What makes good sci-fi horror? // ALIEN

1979 Alien, directed by Ridley Scott, screams perfection. But what perfect elements of this sci-fi thriller scream the loudest?
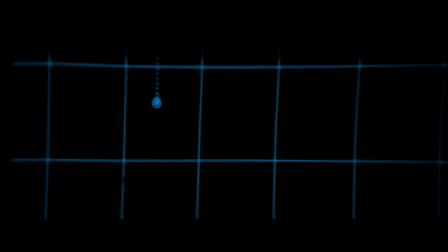[0:14]
Spaceship and crew find planet with alien. Alien makes its way on board ship, and then alien takes over the ship and crew one by one.
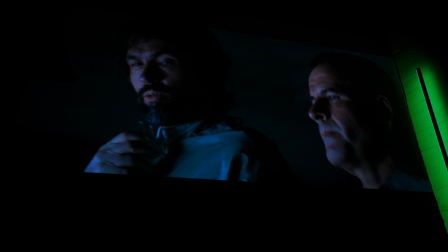[0:22]
The whole idea of this simple but very effective plot is just one of the reasons
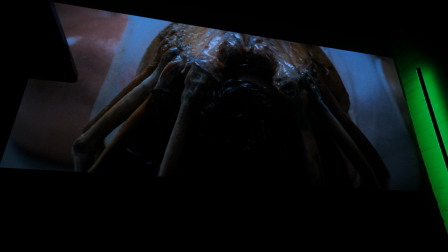[0:27]
why so many people keep coming back to this masterpiece of sci-fi horror.
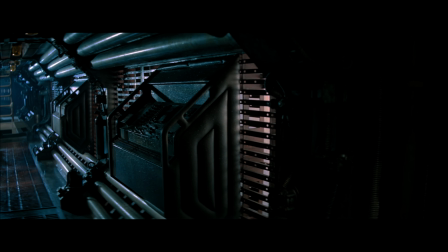[0:34]
The film frequently uses slow panning and tracking shots to explore the vast, eerie corridors of the spaceship Nostromo.
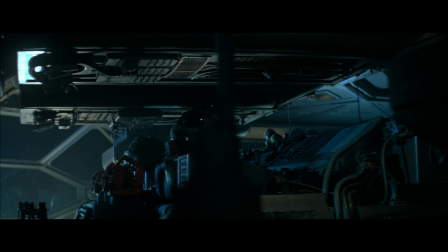[0:43]
These shots create a sense of isolation and claustrophobia,
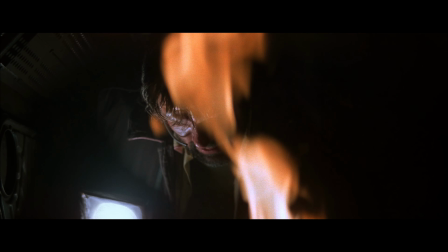[0:47]
amplifying the suspense as the characters navigate through dimly lit and shadowy environments.
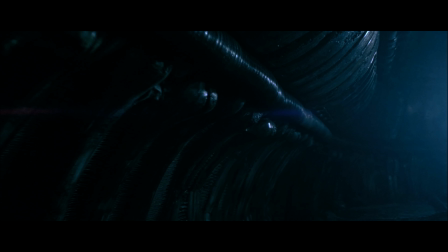[0:53]
Subjective point of view shots are used to immerse the audience in the experience of the characters,
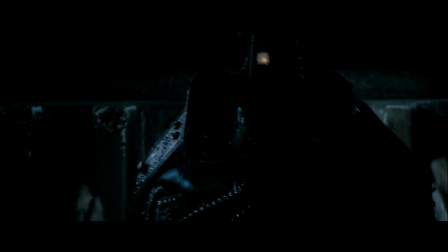[0:59]
particularly during intense and suspenseful moments.
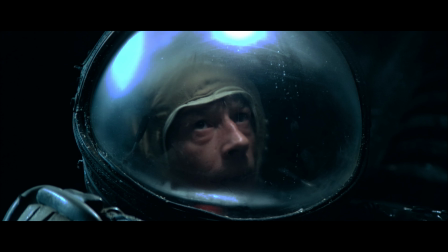[1:02]
This technique adds to the sense of dread and vulnerability as the audience sees events unfold through the eyes of the protagonists. Alien features several long takes which heighten the tension by prolonging the suspenseful sequences.
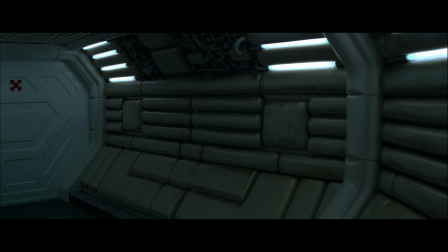[1:15]
These extended shots keep you on edge as you wait for the alien threat.
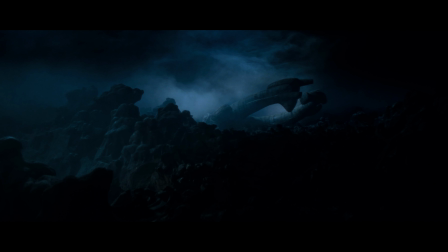[1:20]
Wide shots are utilized to emphasize the vastness of space and the desolate atmosphere of the spaceship.
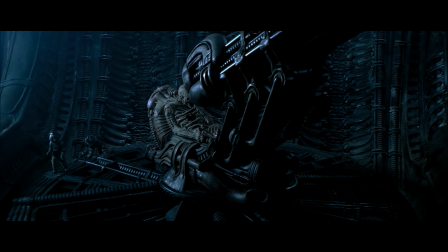[1:26]
These shots often frame the characters within the expansive, futuristic interiors, highlighting their vulnerability in the face of the unknown. Low-angle shots are used to enhance the sense of power and menace of the alien creature, while high-angle shots are used to convey the character's vulnerability and helplessness in certain situations.
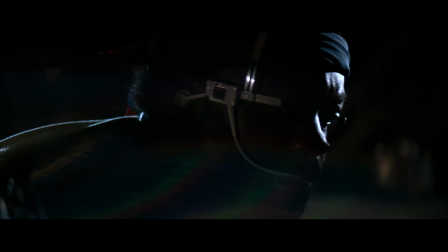[1:46]
Close-up shots are strategically used to capture the character's reactions, particularly during moments of terror and suspense.
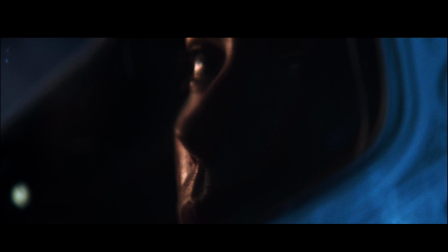[1:54]
These close-ups intensify the audience's connection with the characters and heighten the emotional impact of the narrative. One of the most striking uses of sound design is the use of silence and ambient noise.
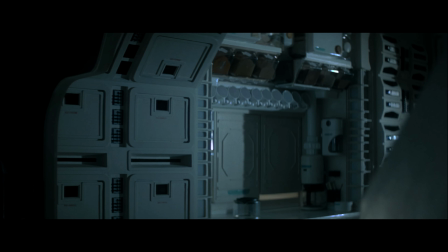[2:09]
This creates a sense of isolation and unease, heightening the tension throughout the film.
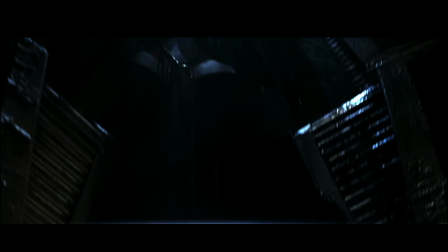[2:14]
The film incorporates a variety of industrial sounds such as the humming of machinery, creaking metal, and dripping water.
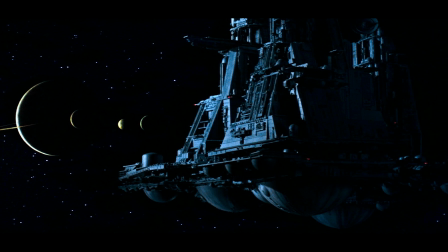[2:21]
These sounds help establish the eerie atmosphere of the Nostromo spaceship and the abandoned alien spacecraft.
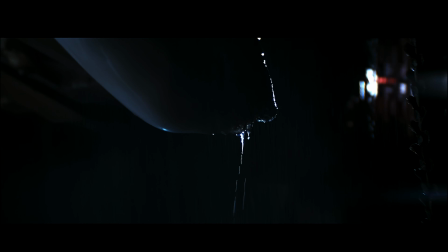[2:27]
The sounds of the alien creature itself are iconic and terrifying.
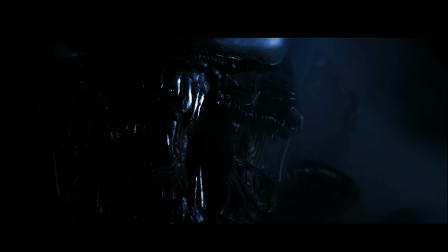[2:31]
Created by mixing various animal noises and manipulating vocalizations, these sounds are otherworldly and unforgettable. While not strictly part of the sound design of Alien,
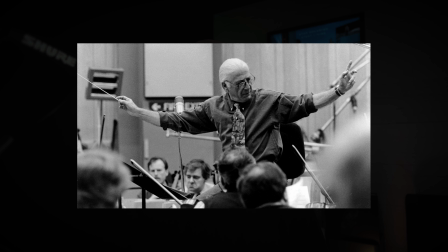[2:42]
the musical score by Jerry Goldsmith complements the eerie atmosphere perfectly, adding another layer of tension and suspense.
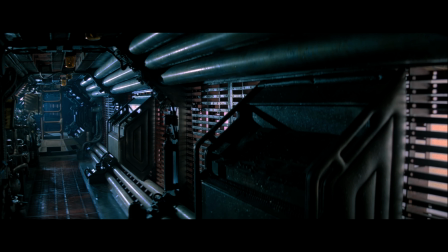[2:49]
The sound designers used a combination of analog synthesizers and electronic effects to create the ambient sounds of the spaceship, giving it a distinct and ominous personality.
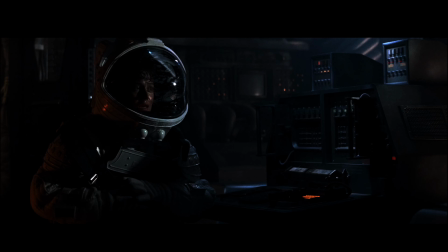[3:02]
This movie features a color palette that contributes significantly to its eerie and atmospheric feel.
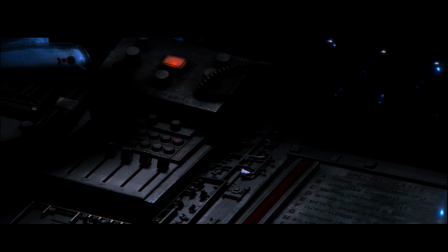[3:08]
The predominant colors in the film are dark, industrial tones such as deep blues,
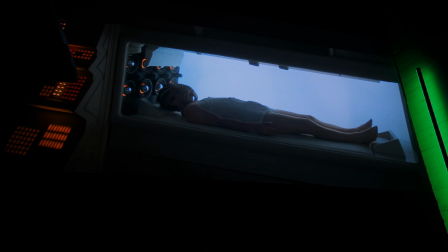[3:13]
blacks, and grays, evoking a sense of foreboding aboard the spaceship Nostromo. You also see many instances of warmer colors such as the orange of a flamethrower and buttons on the ship.
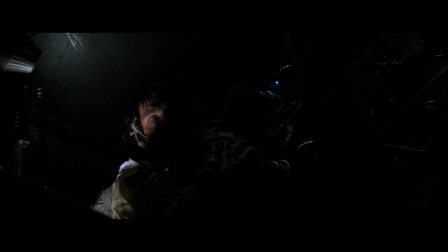[3:24]
Additionally, the use of dim lighting and shadows emphasizes the ominous atmosphere,
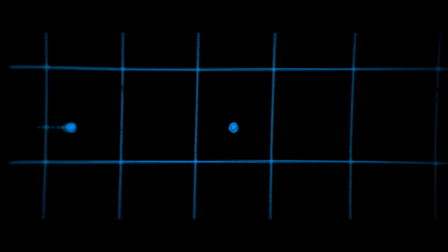[3:29]
intensifying the feeling of isolation and vulnerability, especially by the characters.
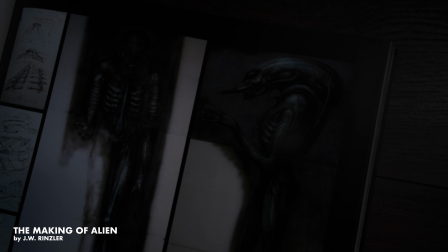[3:34]
The alien creature itself is typically depicted with a sleek, shiny black exoskeleton,
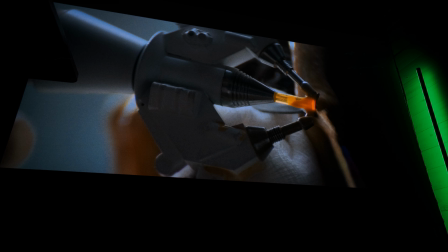[3:41]
punctuated by glistening drool and a translucent acid green color for its blood. These color choices help to heighten the suspense and terror of the film.
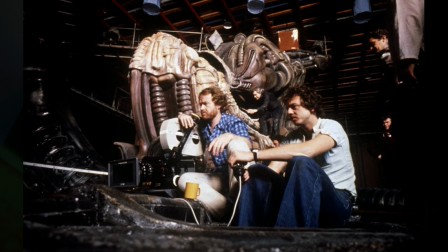[3:53]
Alien was shot primarily on 35mm film using Panavision cameras.
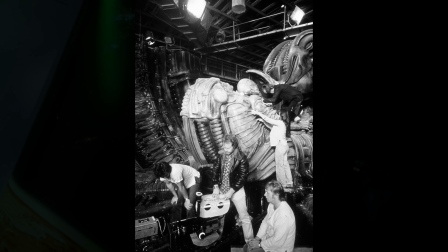[3:59]
The specific camera model used was a Panavision Panaflex.
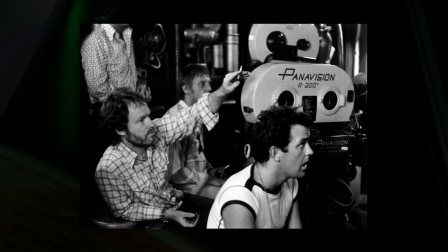[4:03]
The film stock used was likely a Kodak 35mm film, though the exact type may vary depending on the scenes and lighting conditions.